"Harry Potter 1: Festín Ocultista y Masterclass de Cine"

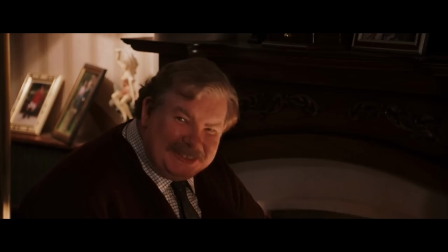(4:09)
El tío se niega a dejarlo partir hacia Hogwarts, algo que la verdad nunca entendí. Si no se lo bancan, ¿no es una bendición sacárselo encima?
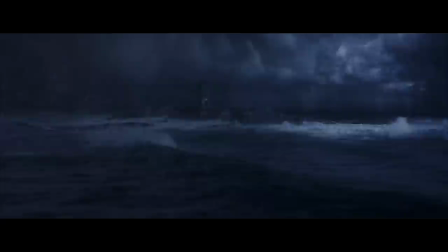(4:17)
El tema es que tras múltiples rechazos la casa es atacada con un bucaje postal que enloquece al atendedor de boludo.
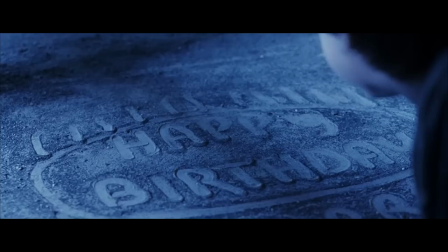(4:22)
Enseguida decide tomar unas vacaciones en punta alta. El pequeño Quique celebra su natalicio como el Diego, con una torta de polvo.
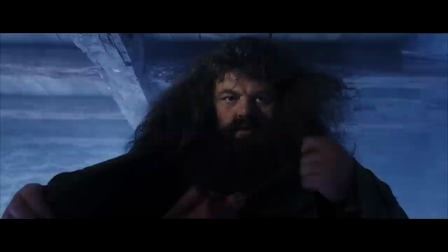(4:29)
Inmediatamente pide un deseo y se materializa Hagrid, una proyección psicológica empática y colosal del enclenque muchacho con quien casi comparte nombre.
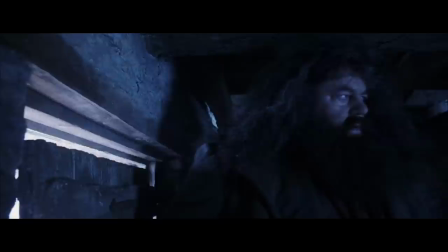(4:36)
Cabe aclarar que la magnífica música pertenece al guante blanco de John Williams. Hagrid, que sigue siendo de remisero sagrado, viene a llevarse a Quique.
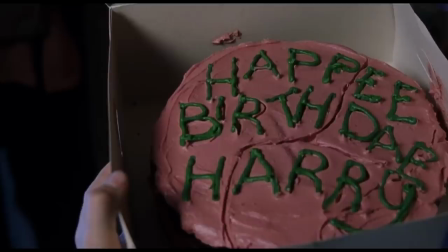(4:43)
Enseguida les deja claro que se los puede culiar con el codo, así que mejor lo dejan tranquilo. El tierno gigantón le transforma la torta imaginaria en real, dándonos a entender que sus grises fantasía 2D están a punto de volverse reales,
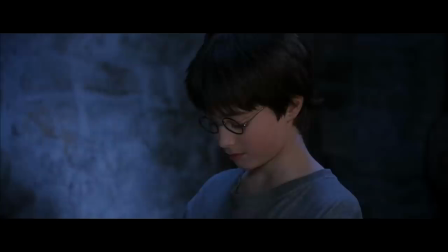(4:55)
rotundas y... con la falta de ortografía del hater promedio comentando en YouTube. O sea, este pastel simboliza el mundo hacia donde está embarcando Harry.
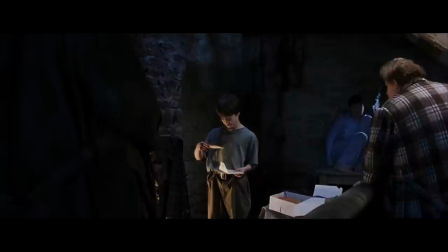(5:02)
Una materialización de sus deseos, pero que revisada en detalle, está lejos de ser idílica.
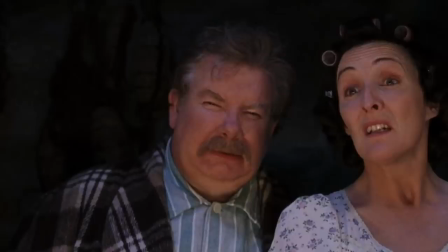(5:07)
Nuevamente su tío se opone a que Harry Potter... Pero oíme, pelotudo a luz solar, ¿vos te acordás que no te lo bancás al pibe?
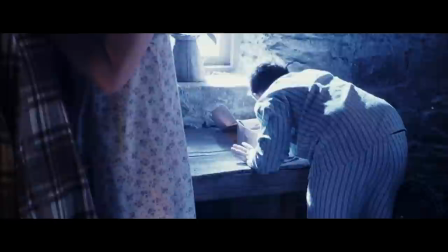(5:13)
Por no dejarlo ir no va a ser menos mago, tarambana. A todo esto el pendejo estatal se come lo que no es suyo y Hagrid le regala una cola de marrano para hacer juego con el resto de su personalidad.
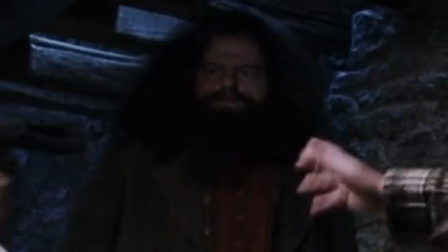(5:21)
La altura de Hagrid está por supuesto falseada en los planos cortos. Para los planos generales donde lo vemos de cuerpo entero junto a otros personajes, usaron a un doble con una cabeza Hagrid animatronic.
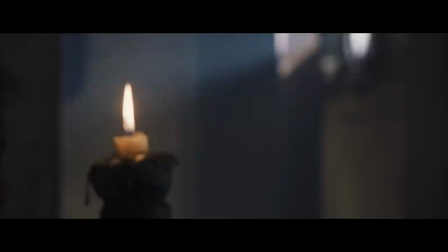(5:30)
Es bastante perturbadora Una vez que la ves no podés desverla Más tarde Hagrid en cara hacia una puerta misteriosa mal iluminada Te están llevando a debutar Kike Pero no,
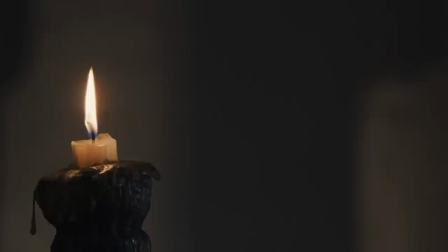(5:39)
es el caldero chorreante Un bar donde los magos van a tomar cerveza de manteca Y pegar un poco de Wingardium frulosa Y nuevamente encontramos
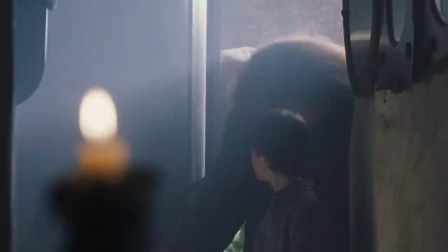(5:46)
el tema de la iluminación Con esta vela que Columbus decide poner en primer término Casi como si dijera que Harry,
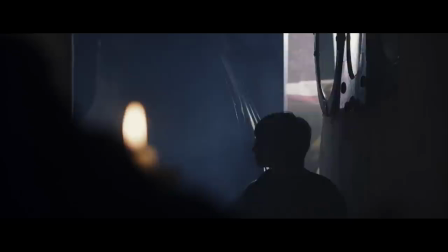(5:51)
el iniciado Dio el primer paso hacia la luz Pero que aún sigue en la oscuridad como demuestra el final del plano Dejando a Kike en penumbras Al toque conocen ahora 12 Un profesor
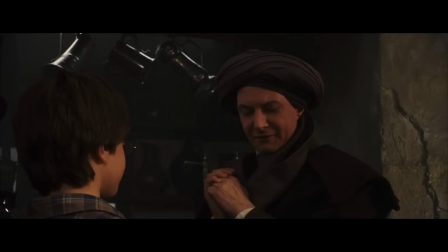(5:59)
que habla en cuotas y prefiere no darle la mano a Quique
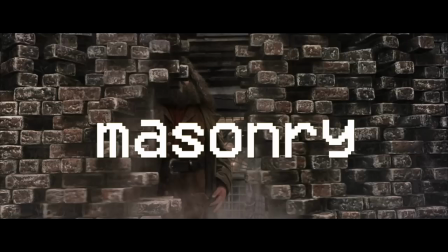(6:04)
El iniciado Hagrid marca un pentagrama en la pared Y el conjunto de ladrillos,
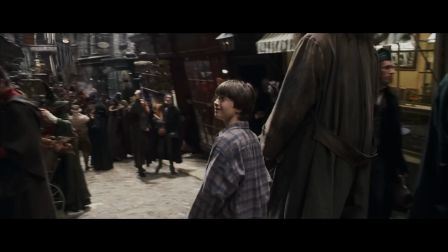(6:08)
en inglés un sinónimo de masonería Se abre enfrente a Harry quien ingresa al nuevo mundo El Edén secreto reservado para
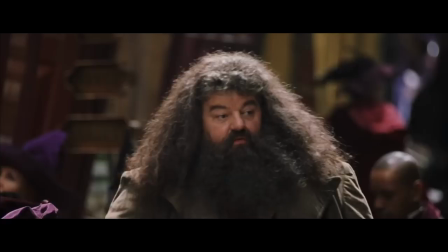(6:14)
los supermensch mágicos Que son expulsados del sucio paraíso Muggle Estamos en el callejón Diagon Es el barrio de once
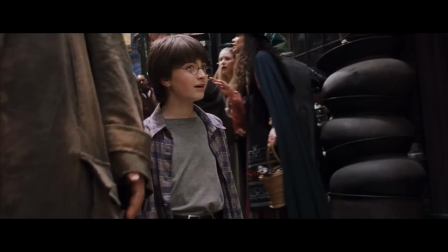(6:20)
pero con menos macumba Todos están vestidos como personajes de Dickens Y el pobre Quique parece empleado de una comiquería Volviendo al tema del punto de
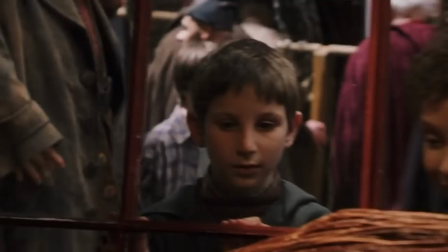(6:26)
vista la información y economía de recursos mirá como Columbus sin dejar de encuadrar a Kike mete la cámara en una tienda para presentarnos esta escoba,
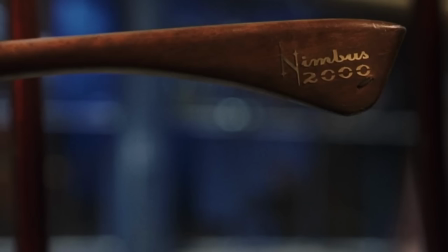(6:33)
un elemento extraño que maravilla el joven y reaparecerá pronto todo en un solo plano, eso es contar,
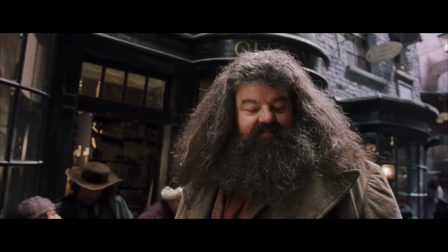(6:39)
el tema es que Kike le dice a Hagrid,
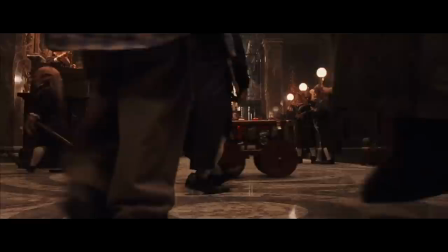(6:41)
amigo tengo la sube en cero no me alcanza ni para una tortilla santiagueña pero parece que los viejos le dejaron un plazo fijo y entonces conocemos Gringotts
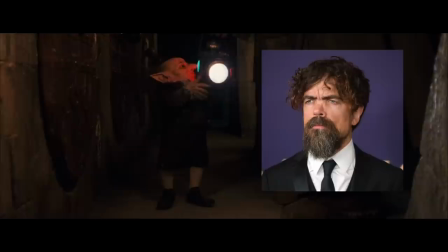(6:49)
un banco operado por enanos mirá, un enano interpretado por un enano,
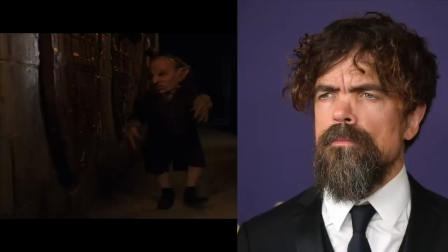(6:53)
si fuera por este pelotudo Hoy ese personaje lo interpretaría una latina de metro setenta Y que veas un enano dependería exclusivamente de tu
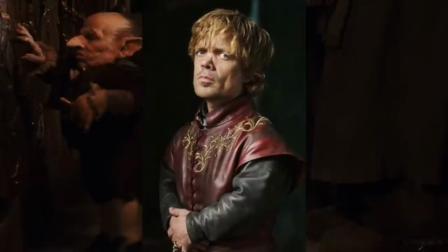(6:59)
imaginación La clase de pretencioso que se hizo millonario interpretando a un enano Y ahora le patea la escalera
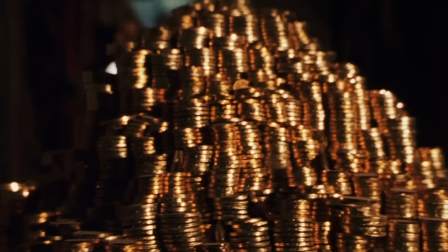(7:06)
al resto porque de repente no es digno Gil ¿En qué estaba? Ah, sí, Harry tiene más guita que un sindicalista argentino ¿Y qué esperaba?
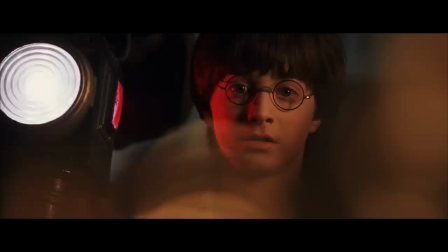(7:12)
¿Papelito? ¿Un pendrive? No, papu Oro Cachín, cachán Ahora, ¿de dónde pijas sacaron tanta plata a los padres?
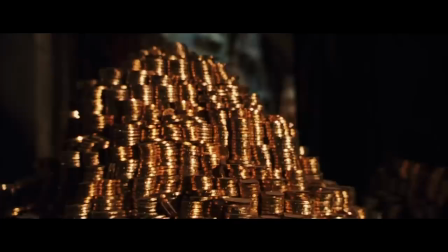(7:18)
O sea, la peli no lo dice Pero siempre hay tiempo en el futuro para inventar algún antepasado mágico y millonario
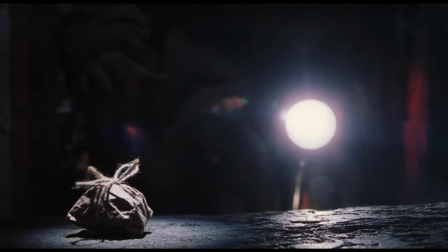(7:25)
Cuestión que hay otra bóveda de un diseño delicioso La cual guarda cierto objeto misterioso Que Hagrid precisa llevar hasta Dumbledore Eh,
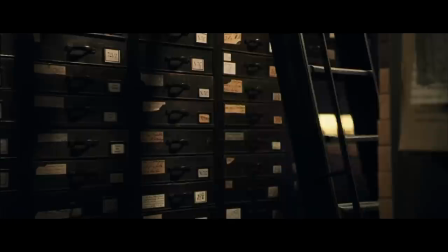(7:32)
parecen 25 gramos de porro Ahora Kike solo necesita un chumbo nigromante Y entonces entra a comprar una varita Tras probar un par con resultados poco
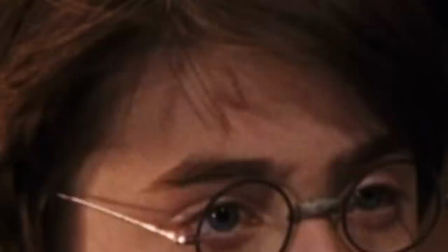(7:39)
afortunados Encuentra la adecuada en un momento muy Excalibur El señor le comenta que esa varita es la hermana De la varita que mató a sus padres y le
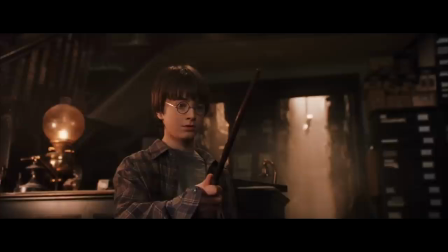(7:47)
dio su cicatriz
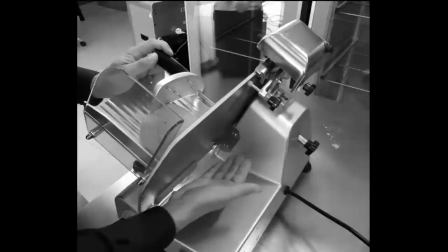(7:50)
Igual la verdad que con la música de John Williams es medio trampa Voy a cortar 200 gramos de mortadela, le ponés esa música y suena misterioso.
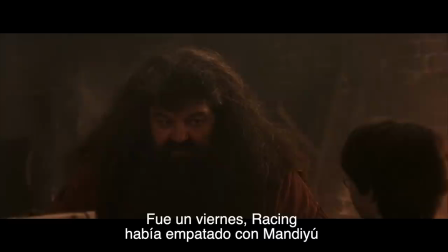(7:59)
Y ahora que Kike se hizo con su medio fálico mágico, Hagrid lo obsequia con un animal que ve en la oscuridad para afirmar que ya es uno de ellos, aunque el bicho está enjaulado, así que todavía no del todo.
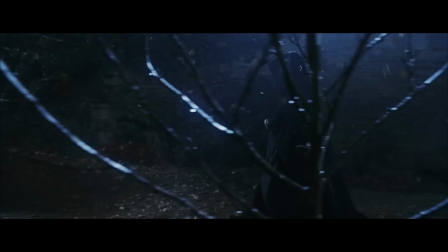(8:08)
Al toque le cuenta sobre la noche en que murieron sus padres y el destino de aquel que no debe ser nombrado, Voldemort, primera víctima en la cultura de la cancelación.